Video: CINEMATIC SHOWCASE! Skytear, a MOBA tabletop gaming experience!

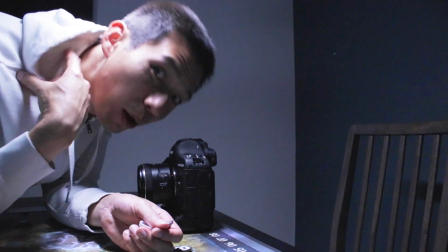Introducing White Jacket.
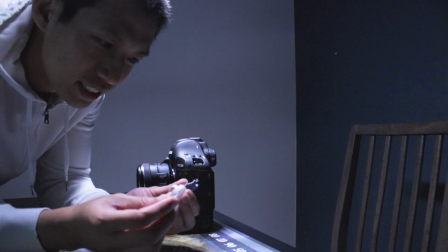So since this character is going to come into play, I think it fits nicely because Skytear also has these white and black bases,
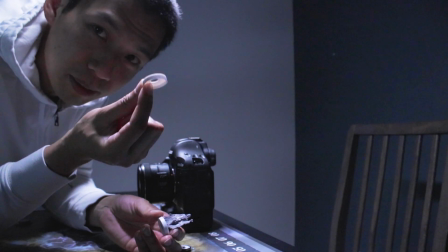which would work out well since one person's going to be controlling the white based miniatures and the other person's going to use the black bases.
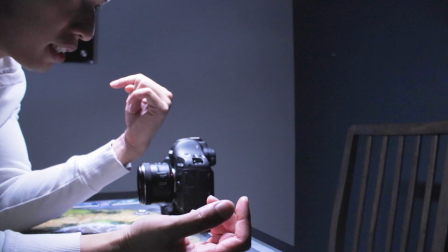So this works out nicely in the story. So the camera's going to face this direction now, and I want to whip it in and also throw the cards in play.
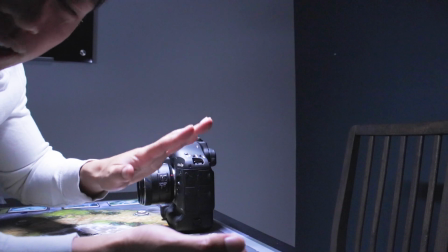That way the cards kind of float into the next clip. Just fan it across.
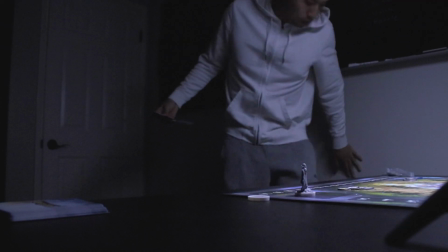Flip.
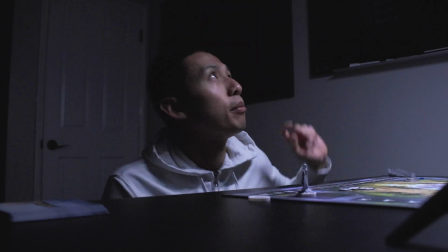Okay, so not bad for the first take. 2 problems. One is a little bit too dark, so I'm going to fan out the light that I have up top right here.
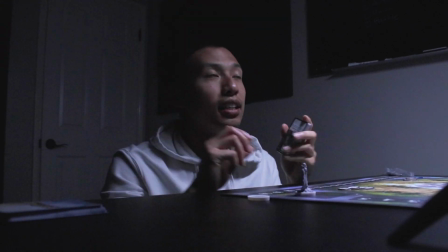I'm going to go ahead and point that out a little bit more towards me Secondly, I want to go ahead and fan it out in the opposite direction now.
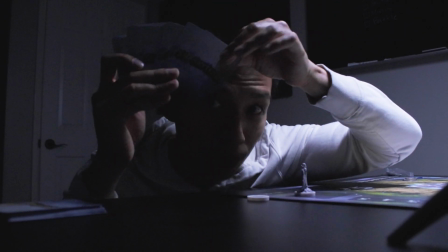That way, when the cards are thrown, hopefully you see the Skytear logo, and it completely blocks out the camera.
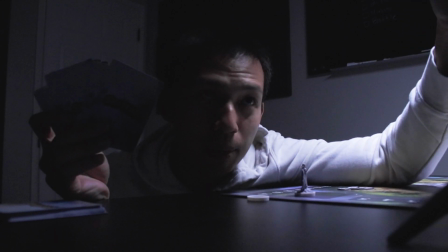Ideally, it blocks out most of the camera, so I'll be able to mask it out easier.
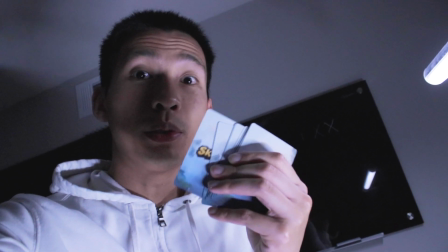Okay, another problem I found with that one is that the cards are way too dark, so I do want to show the Skytear logo.
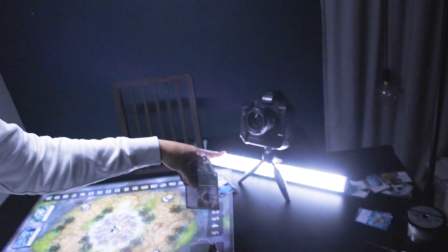In order to do that, I actually stuck another LED bar that I had underneath the camera,
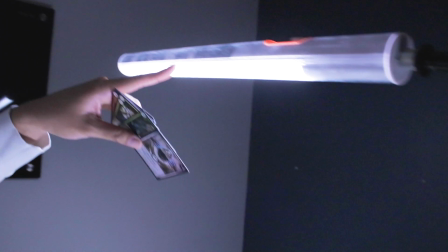make it as dim as possible, and then on this one I shoved it back a little bit more towards the wall,
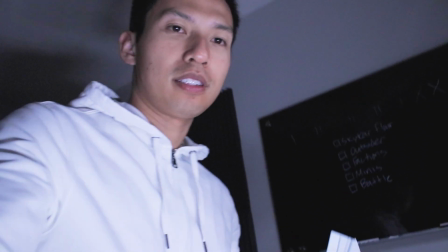so that way I don't really want my face to be too illuminated, because the goal here is to show off the cards.
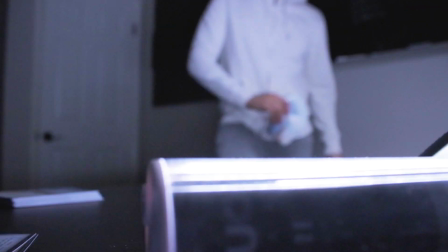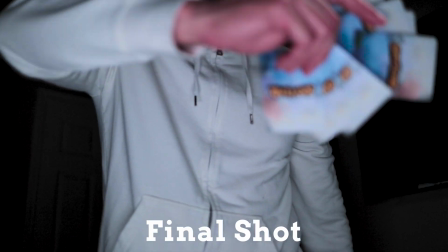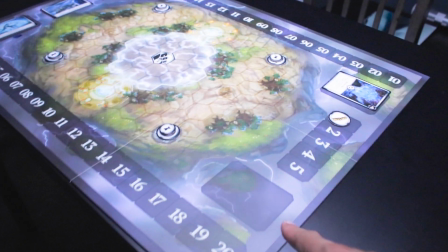So for this next one, I have my tripod facing the outsider miniature, which is going to be summoned here.
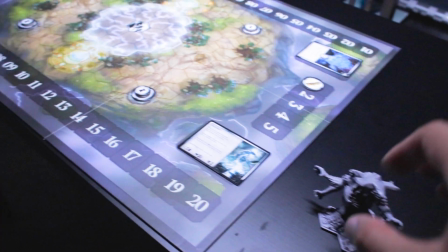Here's the outsider card. That's where it's gonna go. So I'm gonna get a shot just by itself of this area,
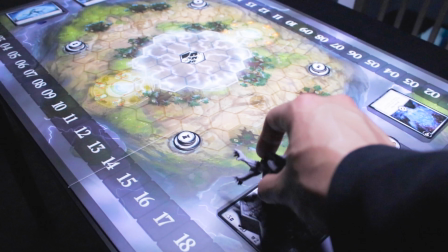and then I'm gonna get a static shot of the miniature, and then put it together so it should look like. Okay, so before we dive into the miniatures, I think it's always important to kind of step back and think about your pacing. I feel like at this point, I feel like everything's been really fast paced, at least what I'm visualizing in my edit. So we always have to remember that the goal here is to showcase the components. Even though everything looks cool, we're still trying to give a story, and we're still trying to show important parts of the game.
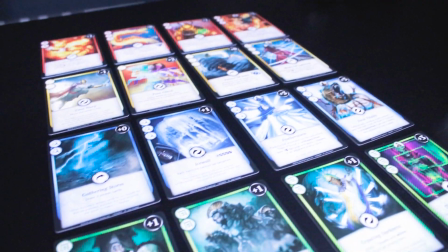Which is why, hopefully there's a quick spot in the song where I can kind of take a step back and just showcase all like this amazing artwork.
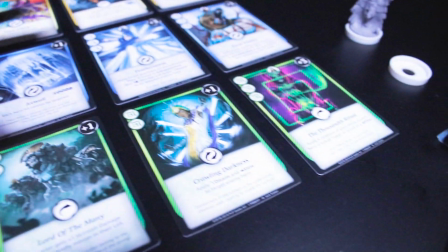I mean, come on, like ice wall, stuff like that. So all these really cool sounding attacks.
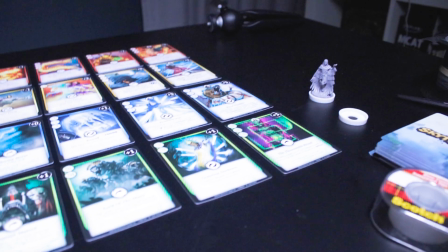I want to highlight some of these really cool attacks, show off the character cards, and then we'll dive into the minis and when all the battle takes place.
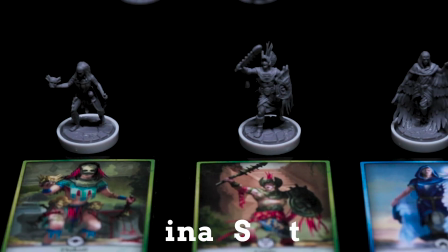Hi, we are now in day 3 of filming.
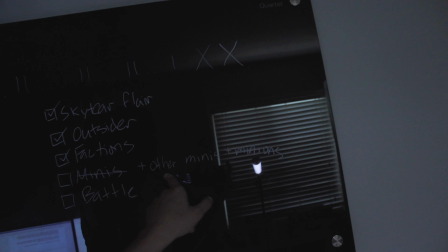So looking at the board, I added some stuff here which are looking at the other minis and all the minions, and then we're gonna finish up with the battle. Now, honestly, this is my favorite part about filming. So this is actually probably the real, quote, payoff phase, and the reason for that is because when you're doing these cinematic sequences, the song builds up, and it gets to this point where this is the peak, this is where like all the action's happening, everything's a quick cut, it showcases everything, there's a bunch of stories, so many different kinds of effects, and it's just, this is the part where it's like, oh my god, this is so cool. Now here, we're going to do that via the battle phase. So I want both jackets, I want to say jackets, both people, aka me.
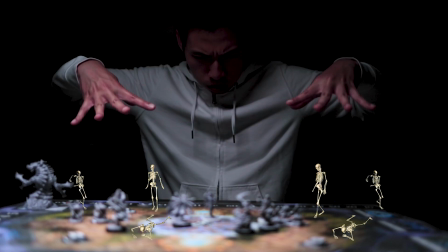So I want them to be using like summoning hand motions, that way I have some flexibility in post in case I can edit some kind of effects. So these minis are going to be summoned from the board. And then since this is a MOBA, there are armies constantly charging across each lane. So there's going to be minions going here, minions going there. So I just want a whole army of minions across the table.
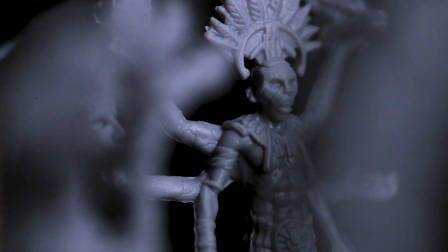So I'm going to get a couple of shots of that. Shots of every single miniature, shots of using the technique cards or skill cards, and wrap it up with the ending, which I haven't figured out yet, but we will see how it goes. And we're now actually in day 4, so we're gonna wrap up for sure filming today.